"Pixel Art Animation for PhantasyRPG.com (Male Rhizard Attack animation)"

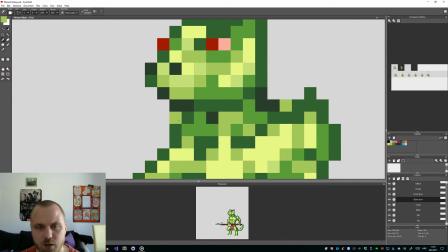3886s
So I want the back arm to have at least a bit of shading over here.
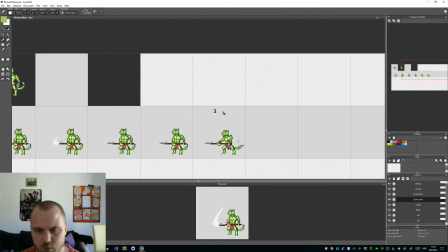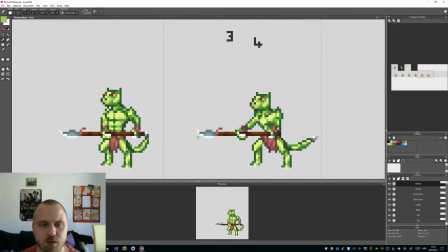3899s
Alright, time to add some effects. Now since this is a thrusting motion,
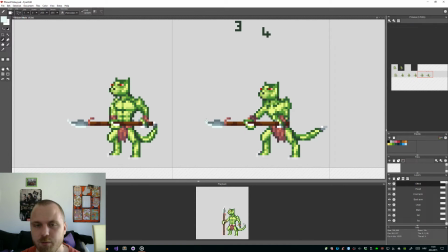3904s
it should be, well, pretty much something like this. So of course I won't make such wicked, it's not like a lance
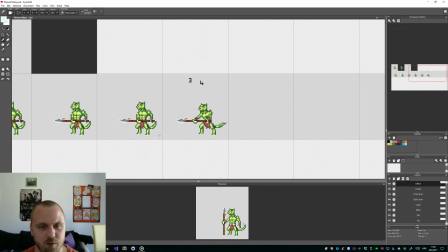3918s
or a rocket, but you kind of get to the point. Now something changed.
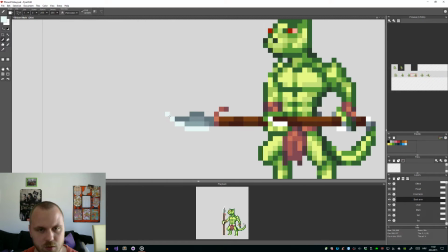3928s
So
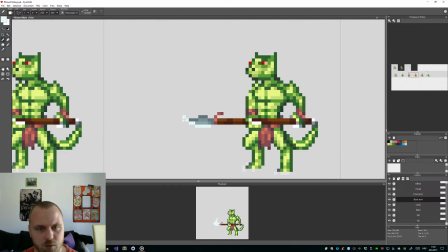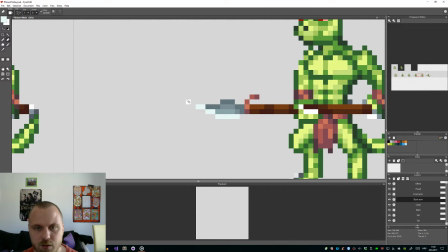3937s
oh, it's this part.
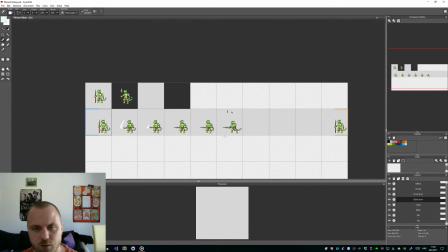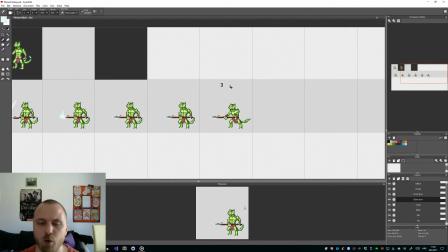3944s
Now, even though this movement is, well, it's okay, I wish to add a bit more oomph to it.
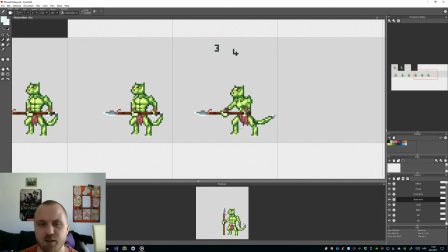3952s
So let's do that.
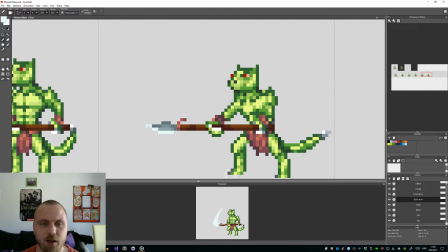3956s
So like I said, since this is a thrusting, I now again, there are plenty of ways you can do this.
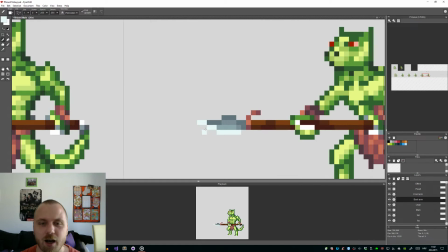3964s
This isn't a rule. It's all how you want to make them. Go outside the weapon a little bit. Now this is how I did. Go outside the weapon a little bit. It all depends how in which resolution I'm working on, but in this case 2 to 3 should be just fine.
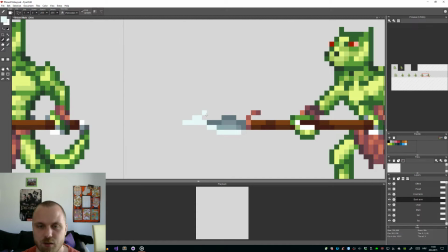3981s
And then you just go outside the weapon. Since this is a thrusting motion, you want to increase the number of these pixels
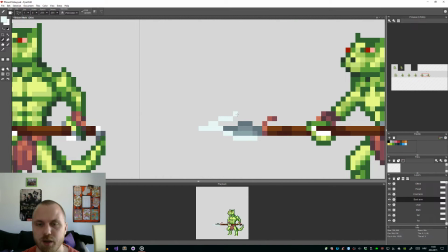3993s
roughly either by 50% or by doubling it when you go out.
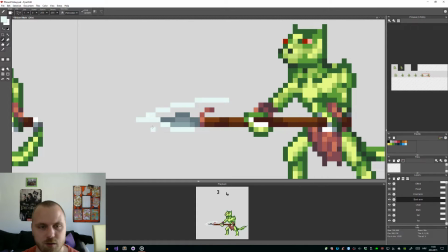4003s
So something like this should be okay. Now if you just make god damn it. I made the same mistake like the last time.
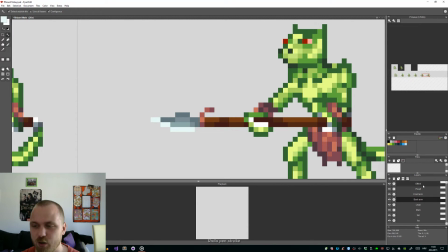4024s
Again, I'm just gonna quickly redo everything.
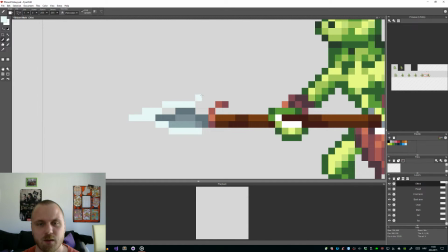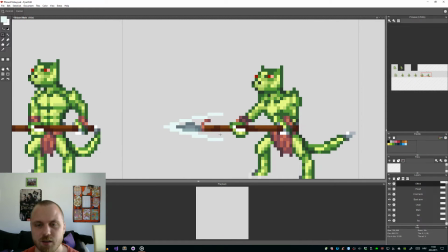4044s
Okay, so if I just create like this block,
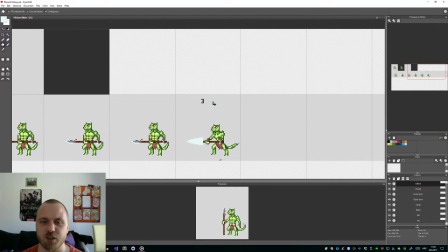4051s
it looks like an, I don't know, a rocket engine explosion, something that this shouldn't be.
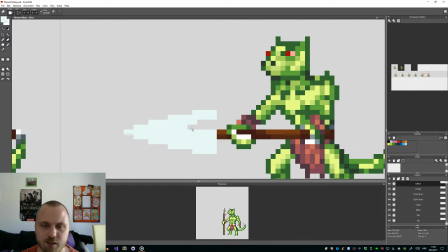4057s
So you need to erase some of
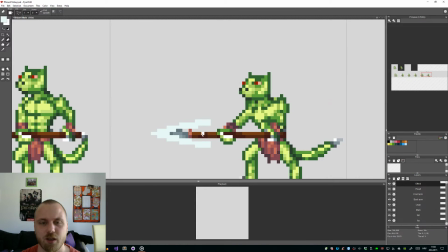4063s
these parts to indicate how
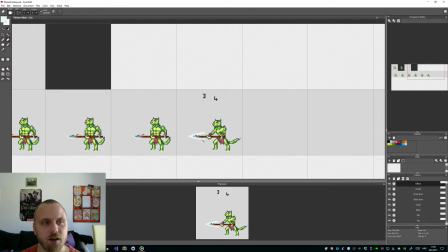4068s
from where the weapon is coming from, basically like the resistance to the air, so to speak.
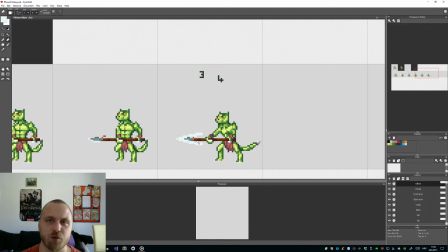4075s
So it's, you can imagine that this weapon is cutting through the air, and that's why you have this line over here.
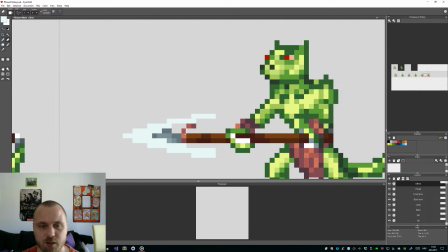4083s
Again, plenty of ways you can do this. So let me just
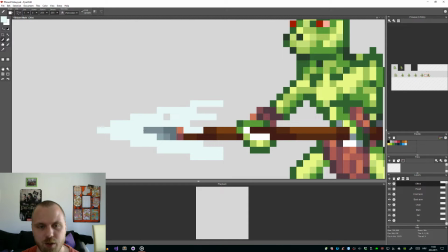4090s
add a bit more of these.
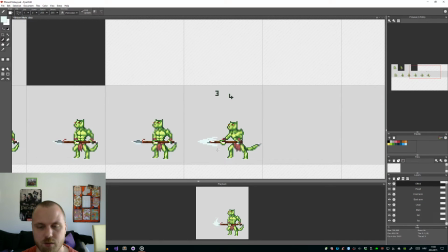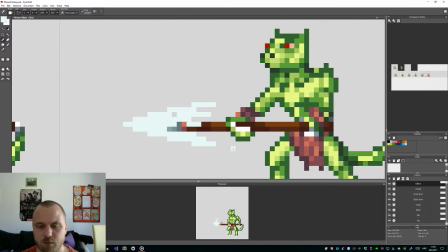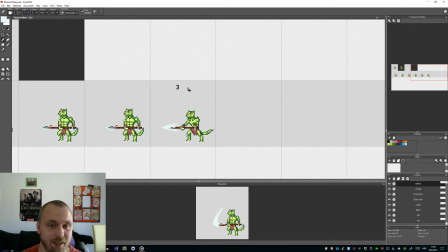4102s
Again, now it doesn't look anything special yet, but on the second and third frame, it's where this attack will actually start looking like an attack.
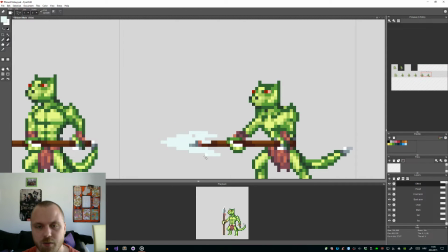4115s
I might even go and
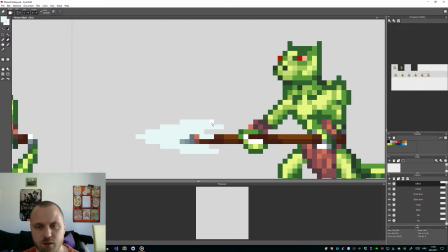4120s
decrease this size.
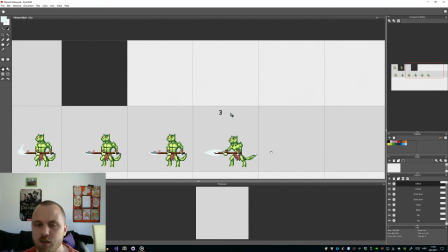4130s
Now this isn't the only way.